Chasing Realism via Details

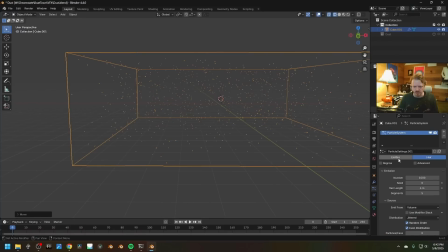[8:17]
But if you want things to be a little bit more dynamic, we can go emitter instead. I'm going to have every single particle appear on frame 1, which means the frame start and end are both going to be 1. And let's make the lifetime like 500 frames. And here we'll make this 500 long too.
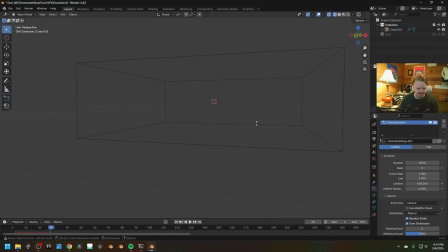[8:31]
If we hit play, oh, it's hard to see. If you select the object, you can kind of see the outline, and that shows it a little bit better. In fact, let's turn the scale up just a little bit more here. You can see everything falls. But if we scroll down under field weights, you can see what affects the particles. And right here, gravity's at 100%. I'm going to change that to 0.
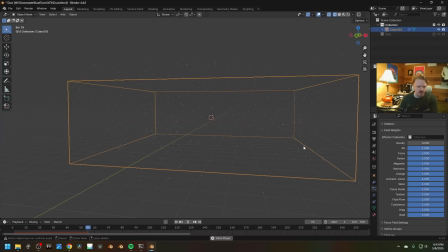[8:51]
Now if we hit play, you can see that all the particles near the top are going up, down, left, and right. And the longer it goes, the more you can kind of see that each face is the thing propelling the particles out along its own direction. And that's because under velocity, it's using the normal of the closest face to push it in that direction, 1 meter per second.
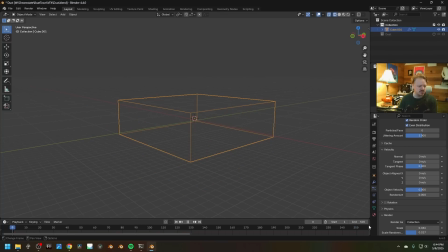[9:09]
If we change that to 0, everything should just stay totally static, which is good. This is still playing right now, but just nothing's happening. So we can add our own forces. Let's hit Shift A, force field wind. Let's blow it that way.
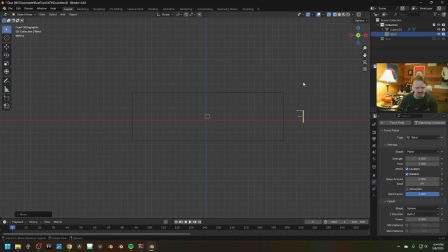[9:25]
And under the physics panel, we've got all of our strength and different settings for that. But I just want everything to blow nice and smooth.
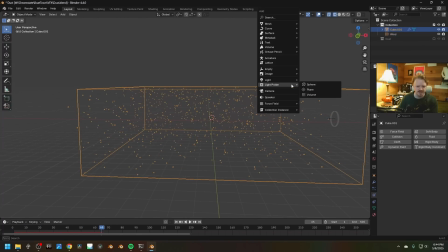[9:33]
On top of that, let's add another force field. We'll set that to turbulence, where we've got, now you can see everything is starting to be a little bit more interesting.
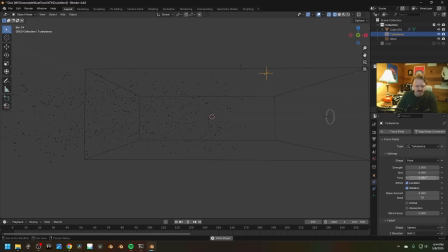[9:43]
And this is probably pretty good for a default. Like, you can change the size of the turbulence, displacement, and the strength and all of that, but this is pretty good. A final thing you can do if you want, like, it's so cool that this stuff will just play with the different force fields.
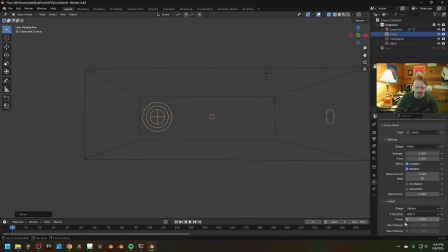[9:57]
Let's add a force in the middle here. I'm going to turn the max distance it can affect things to be about that big. I'll change the strength to be negative something. And this should just, yeah, suck in any particle like a black hole that gets into its radius.
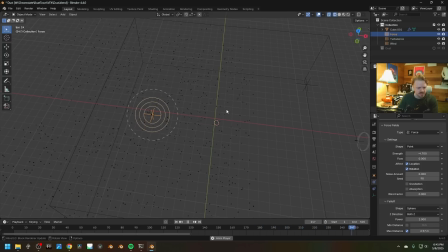[10:13]
Let's change the power to be like 1. So now it kind of has a soft increase in power the further in you get. Or what if we change this to wind and maybe turn down the radius and turn the power to be positive, just kind of pointing off in the direction.
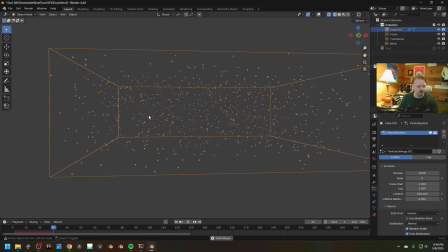[10:30]
But imagine you had like a fan on a desk in like a dusty room. Every particle that went by the fan would actually be blown by the fan. And that might seem a little bit ridiculous, but like, if the point of the shot is you're trying to sell the feeling of being in a hot room, anything you can do to like viscerally convey that,
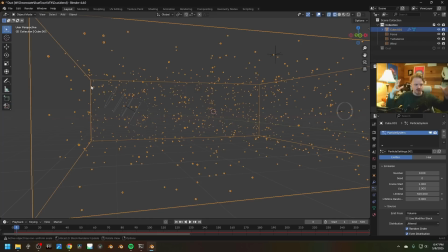[10:47]
if you want to see the air moving and like, you know, the things being disturbed by the wind and like all of that stuff, this could, you know, be the thing that really makes the shot just kind of work. I don't know. All right, what's next?
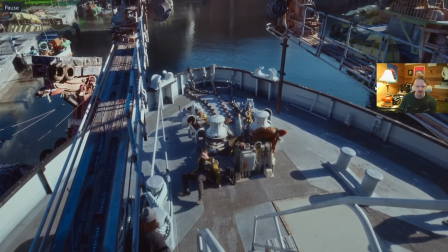[10:58]
In the shot before this one, we have this kind of flare coming in over her shoulder, and I wanted to keep that kind of flare going a little bit to tie everything together.
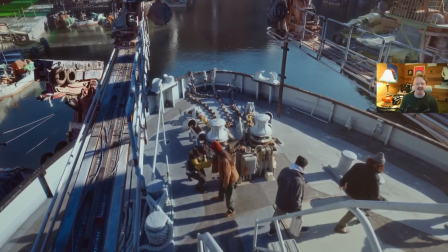[11:07]
So you can see it kind of fade in right there, and it kind of implies that we're moving out of some object shadow.
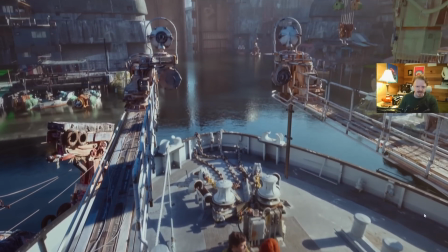[11:12]
And the bit I really like is coming up towards the end where we kind of dip behind something. So you'll see the whole right side of the image kind of get darker and lighter again.
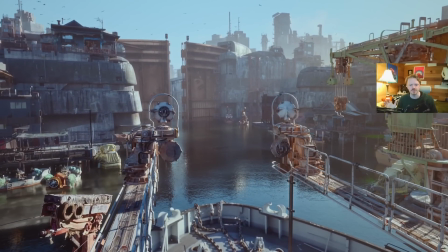[11:20]
Whoop. I like that. It's technically a lens flare, but without seeing any, you know, obvious little optical type things going on. It's just kind of an overall darkening and lightening.
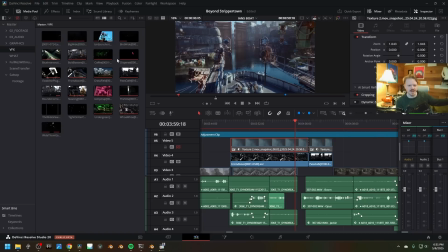[11:29]
And we could do that in Blender itself, but like, I realized I wanted it after the render was done, so I'm just doing it in the timeline.
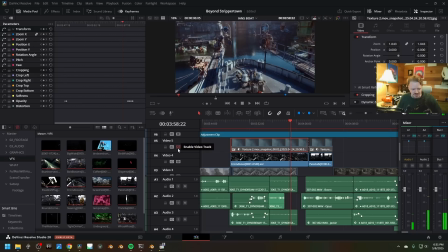[11:36]
I found a picture of a lens flare that kind of matched. I blurred it, and I'm just turning up the visibility of it a little bit right here in the timeline.
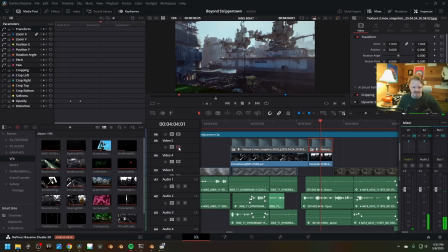[11:43]
I'm doing it for the next shot too. As we kind of pass out of the shadow here, I'm fading in this just extra little bit of flare, and it adds so much kind of that warmth that I wanted.
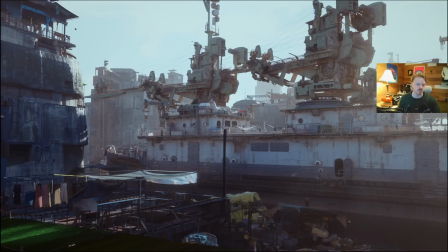[11:52]
And again, pushed everything just to match the original footage quite a bit closer. I want to work on this shot with you guys. It still needs a lot of love, and this is my little low-res sprawl asset, and you can kind of, it's just too many polygons. So I want to turn this into an actual kind of restaurant or something where you can see things going on, and like, you know, people are waving as the ship is passing by.
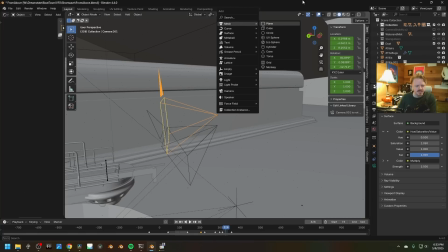[12:12]
If we were to try to do it in Blender, here, let's create a plane right in front of the camera here.
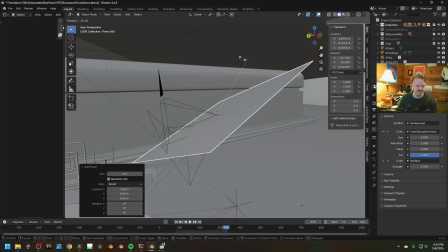[12:18]
We're basically trying to simulate light hitting in a perfect lens. So I'm just going to add a little translucent layer immediately in front of the camera.